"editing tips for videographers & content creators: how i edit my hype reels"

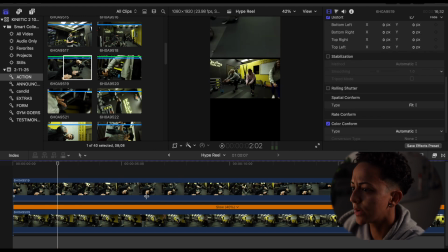4:17 It's not super smooth. So I think what I'll do is I'm going to stabilize this clip just so that it is smooth and it's not shaky, so it goes with the rest of... so it's uniform with the rest of the clips. Right, so it looks like it's done, so let's take a look.
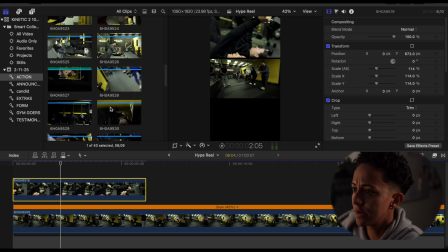4:35 So that looks really good. So now I'm going to add maybe like another close-up shot.
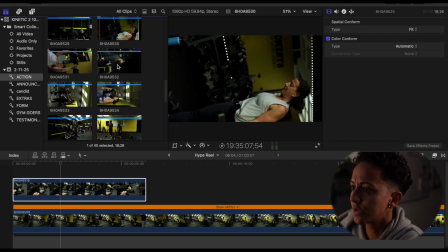4:40 Again, some of these were shot vertically and that's okay. That was intentional. Some of them are shot horizontally just so that I could have variety.
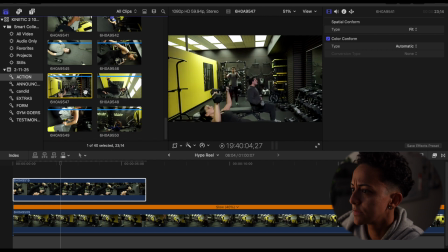4:47 I like to have variety in my shots for sure. Something like a moving shot of sorts.
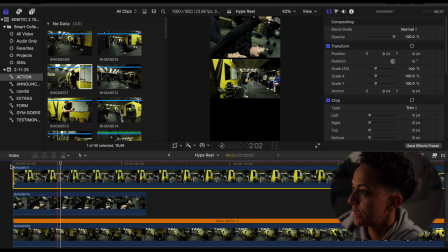4:54 And then just gotta move. It's not a close-up shot. I probably would prefer it to be a close-up shot.
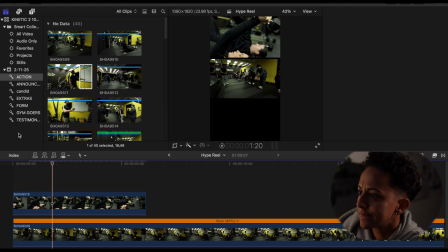5:05 Yeah, because it's too uniform, so too matchy-matchy.
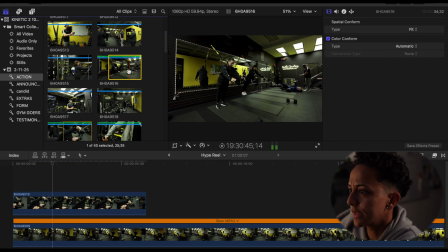5:11 Something like this, maybe.
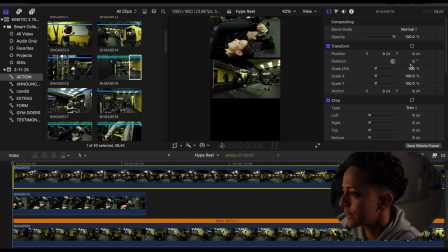5:15 Just to get the beginning of this going. Now that I think about it, it'll probably look a little bit better if I put, like, copy, paste, put this in the middle.
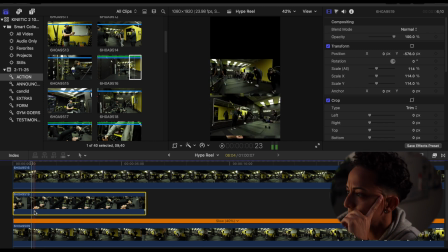5:29 Oh boy, what am I doing? Hold on. That stay on the bottom, this can go on the top.
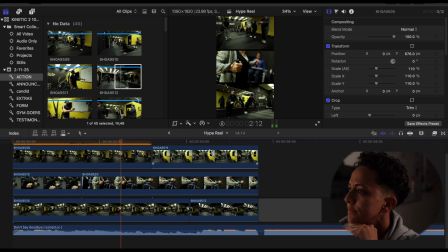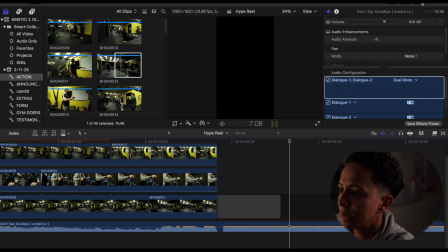5:41 So obviously with that beat drop, we're gonna need a lot of like hype shots.
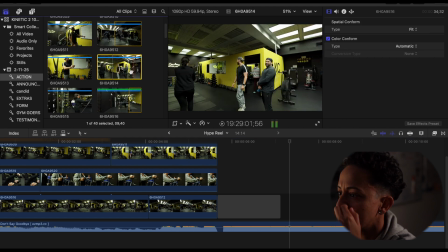5:47 So we're gonna on the lookout for those hype shots. Let's see.
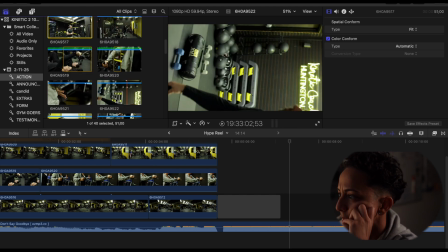5:54 Maybe like
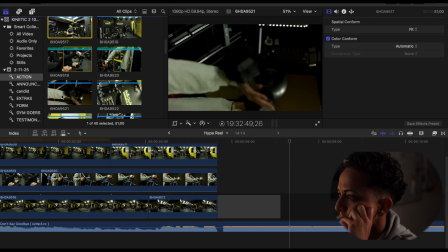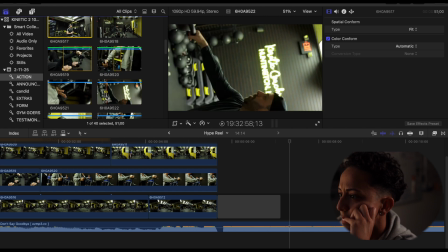6:02 let's see, there has to be, obviously this one was shot vertically,
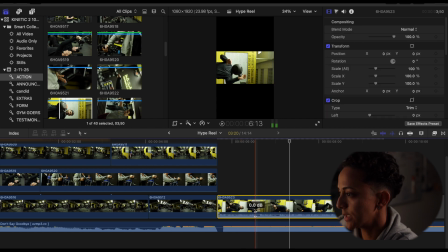6:06 but that's totally fine because that was the intent here, because not everything's gonna be a montage. So let's change the ratio of this and boom.
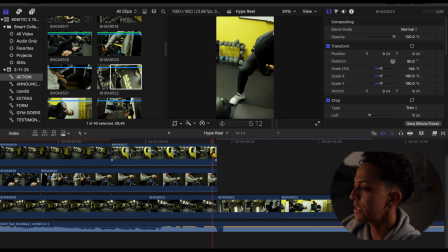6:17 So that's cool, but you see how it feels kind of slow.
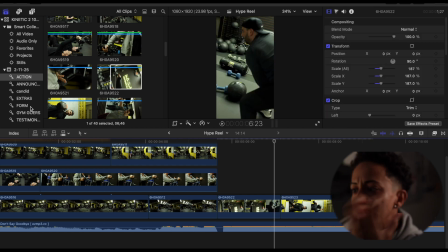6:19 So what I want to do is add some like extra oomph in there, like some strobe lighting of sorts, or like,
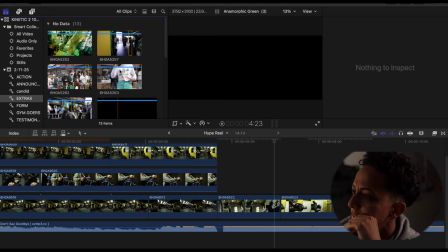6:27 so maybe we'll add in one of these
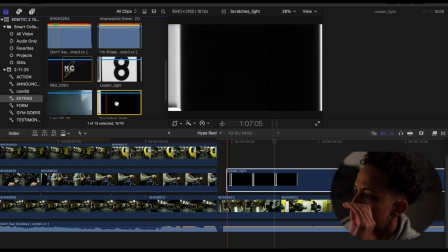6:32 like scratches or something, to scratches and some lighting in there I think would look cool.
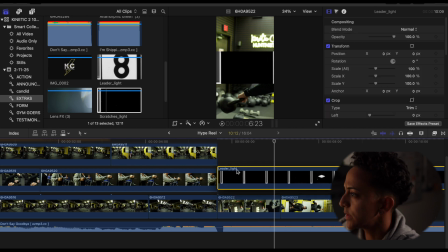6:38 So maybe if we throw this in, something like this. Try it.
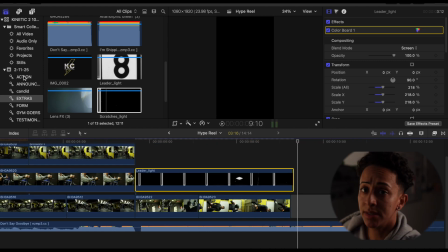6:47 So do something like that, and then maybe here's a wide shot here.
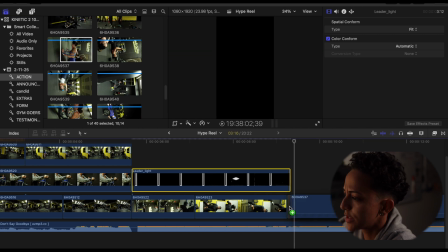6:52 Oh no, sorry, not a wide shot. This is a vertical shot.
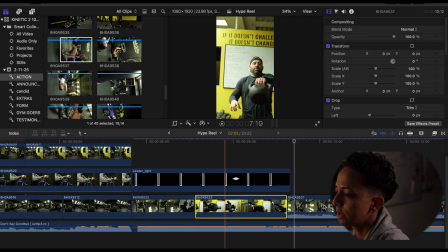6:56 What's cool about shots like this is you can just copy the attributes of one, paste them into another, just to make the editing process a little bit quicker.
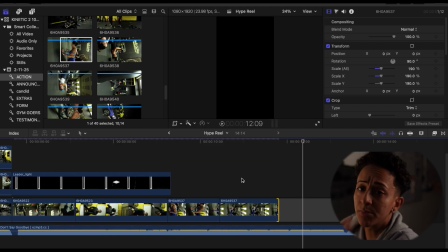7:04 Then maybe like another montage. Like I usually do a couple close-up shots and then I do a few more montages in there.
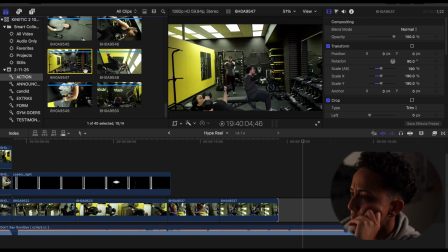7:11 So that's why these establishing shots are great. So I'm gonna, oh shit.
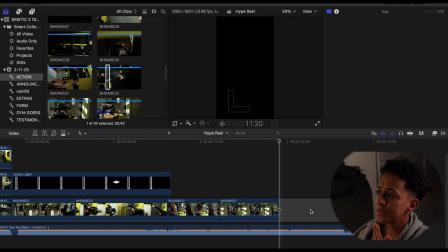7:19 But I already, something to note with these hype reels is it's important to show a variety of faces, and you're not just focusing on one person, because then after a while it turns into a promo video of that person,
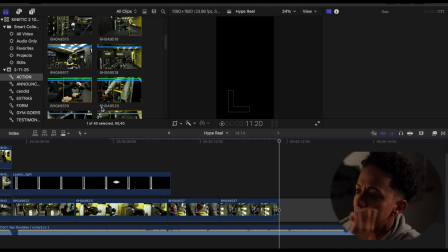7:34 and you just want to make sure you're including as many faces as possible. So that's the attempt here.
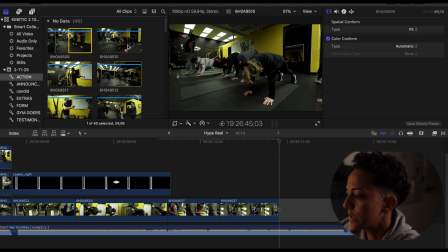7:41 Let's see, maybe we can show some laughter in there.
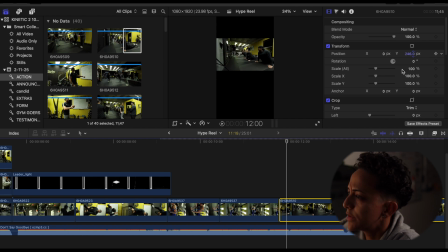7:45 Things that I like to do like 2 clips instead of 3. Slow motion shot of them laughing while working out. So every time you do like a wide shot,
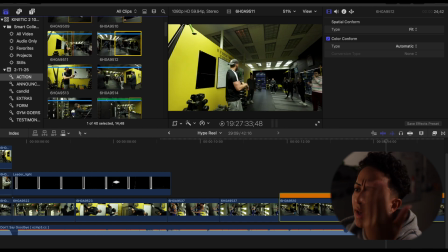7:57 I like to pair it with a close-up, but you can bend the rules and do 2 wide shots or do close-up shots.
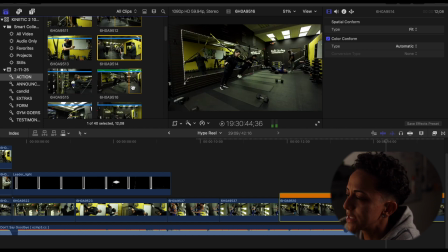8:03 It's really up for interpretation. Like, to an extent, there's a right way to do things, but it doesn't have to be so black and white.
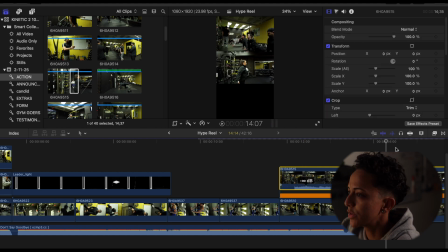8:12 It's all about just like the intent behind the shot, in my opinion. If you're intentional with your shots, like they could be paired with anything. I like this shot because I'm going from left to right. I'm panning left to right in this one.